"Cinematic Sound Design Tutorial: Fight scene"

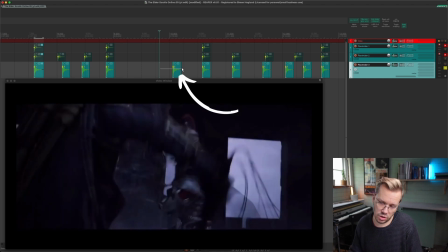It's just he dodges someone there.
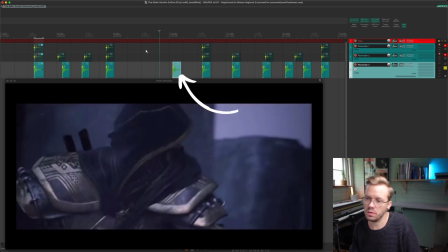We don't actually see what happens there, but something happens and we have a long gap of nothing going on. So I added that, and together with the other ones it sounded really natural.
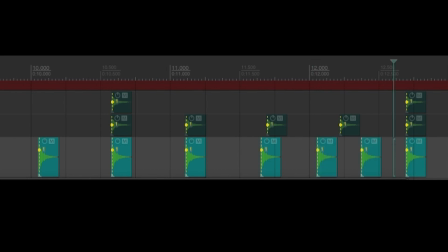So to round off the design, I decided to add in one more hit in between here. So this way we ramp up the intensity of the fight. So we have longer silence in between the first hits here, and then we ramp it up.
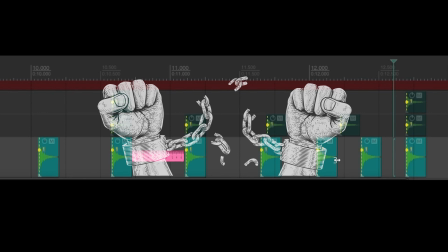So basically we ramp up the tension and then we release it. So before step 3, this sounded like this.
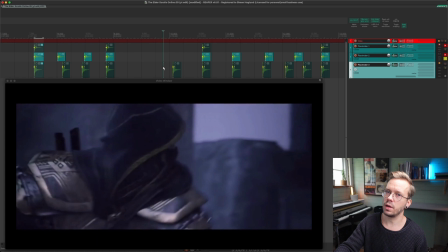So it's just placed together with the visuals, but it doesn't have any natural groove to it.
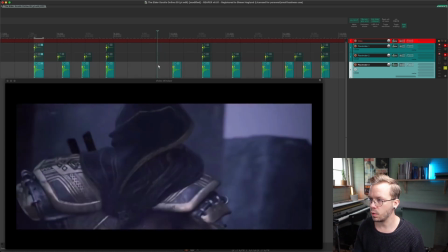So now it sounds like this.
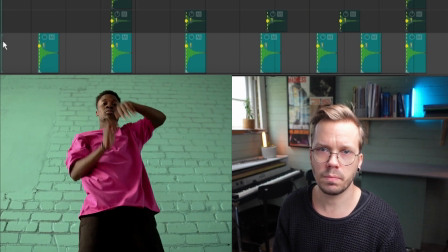Ba ba ba ba ba ba ba.
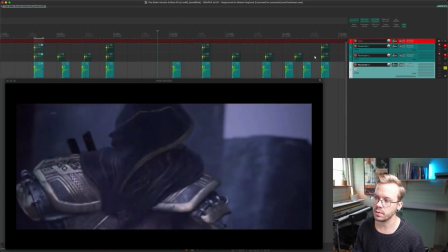And we still hit our big moments, and then we just have that groove in between them.
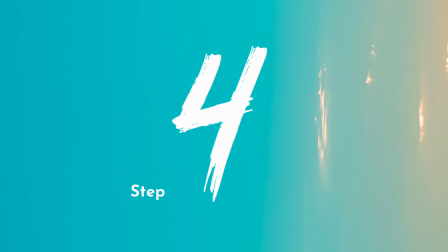So that's basically it for step 3. Let's continue to step 4. In this last step, we replace the placeholders with design sounds that fit the visuals.
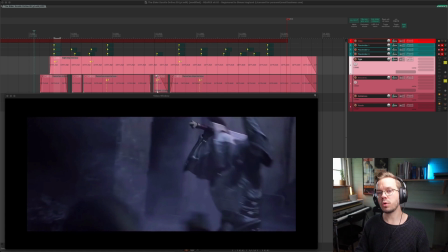We still need to have the sequences in mind when we do this, so make the last hit of each sequence bigger than the ones before. And that's kind of logical, since the hits inside each sequence usually are blocked or missed hits.
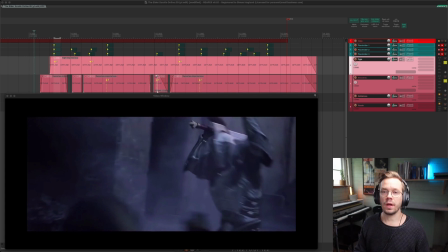That's why the sequence didn't end there but continued. The final ones, on the other hand, are damaging hits that will be longer and more impactful.
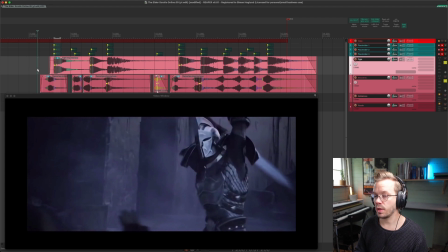The final result of the fight sounds and the swoosh and whoosh sounds is this.
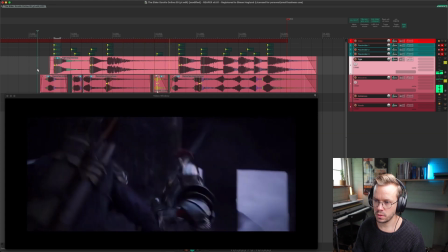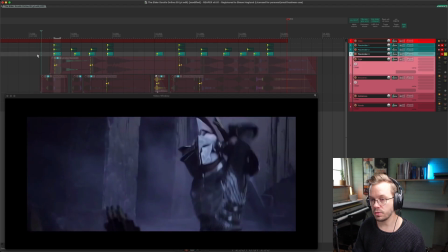So it's based on the same rhythm.
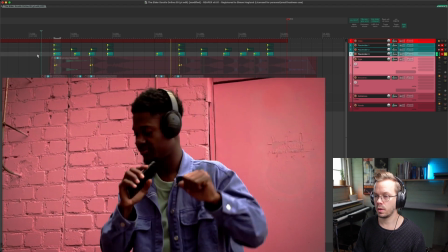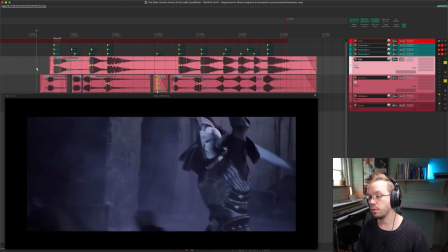But it's not that obvious that we have that rhythm when we have the fight sounds together with swooshes,
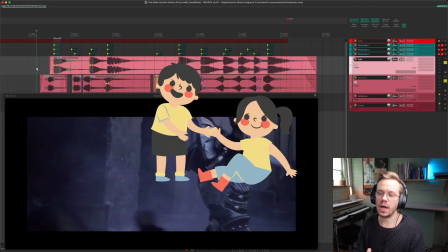and they like help each other to make this sound even more natural.
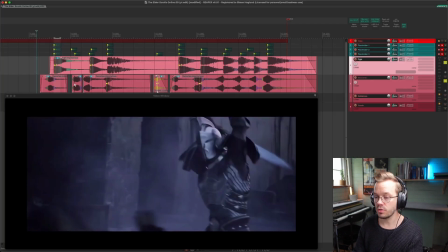And as you see here, we have some of the placeholders that just are sounds from the swoosh stem. And it doesn't have any hit because we dodge some hits and stuff like that.
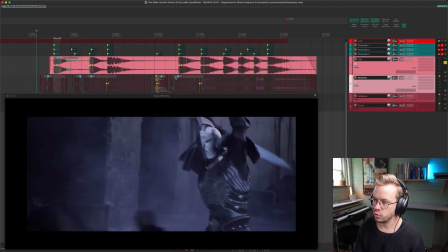So if we just listen to the fight sounds, it sounds like this.
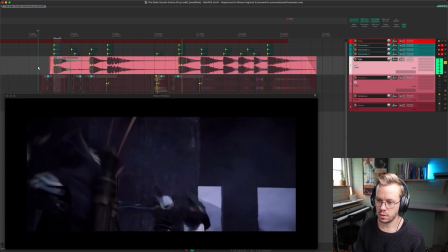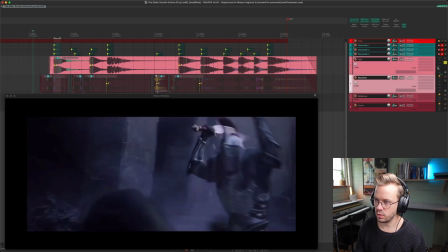And just the whoosh sounds.
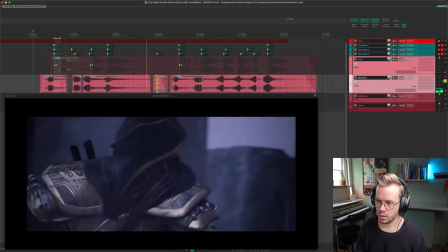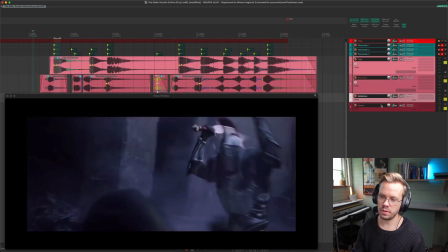And together with some ambiances and some vocals, the final result of this is this.
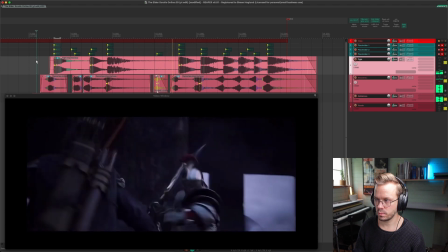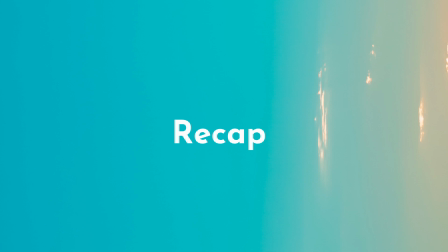Alright, let's recap what we have learned in 4 steps. Step 1.
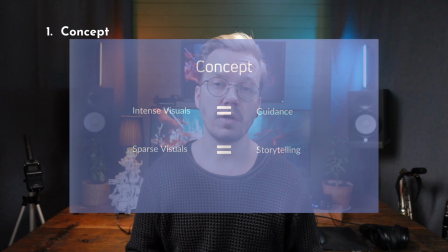Use the concept intense visuals equals guiding of the audience and sparse visuals equals storytelling.
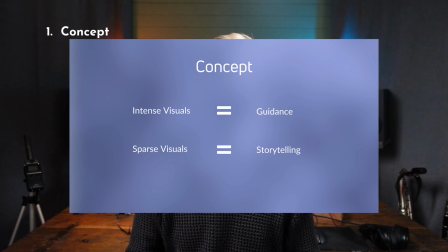Use this concept to determine what role your sound design will have in the scene. In a fight scene like the one we have worked on in this video, you will have to simplify and guide the audience, but in a more sparse, slow-mo video, you will probably have to go in and do tons of cool storytelling instead. Step 2. Use a short percussive placeholder to sketch out the rhythm and make it feel natural. Step 3. Tweak the placement of the placeholder inside the sequence and each of the sequences to make it feel more rhythmical and natural. And step 4, replace the placeholders throughout the scene with designed sounds and make sure that each sequence leads up to the final moment of it. Using this, you will have a sound design that guides the audience, feel natural and adds value to the story. Speaking of story, if you haven't already, go ahead and download the free 9-step guide to storytelling with sound.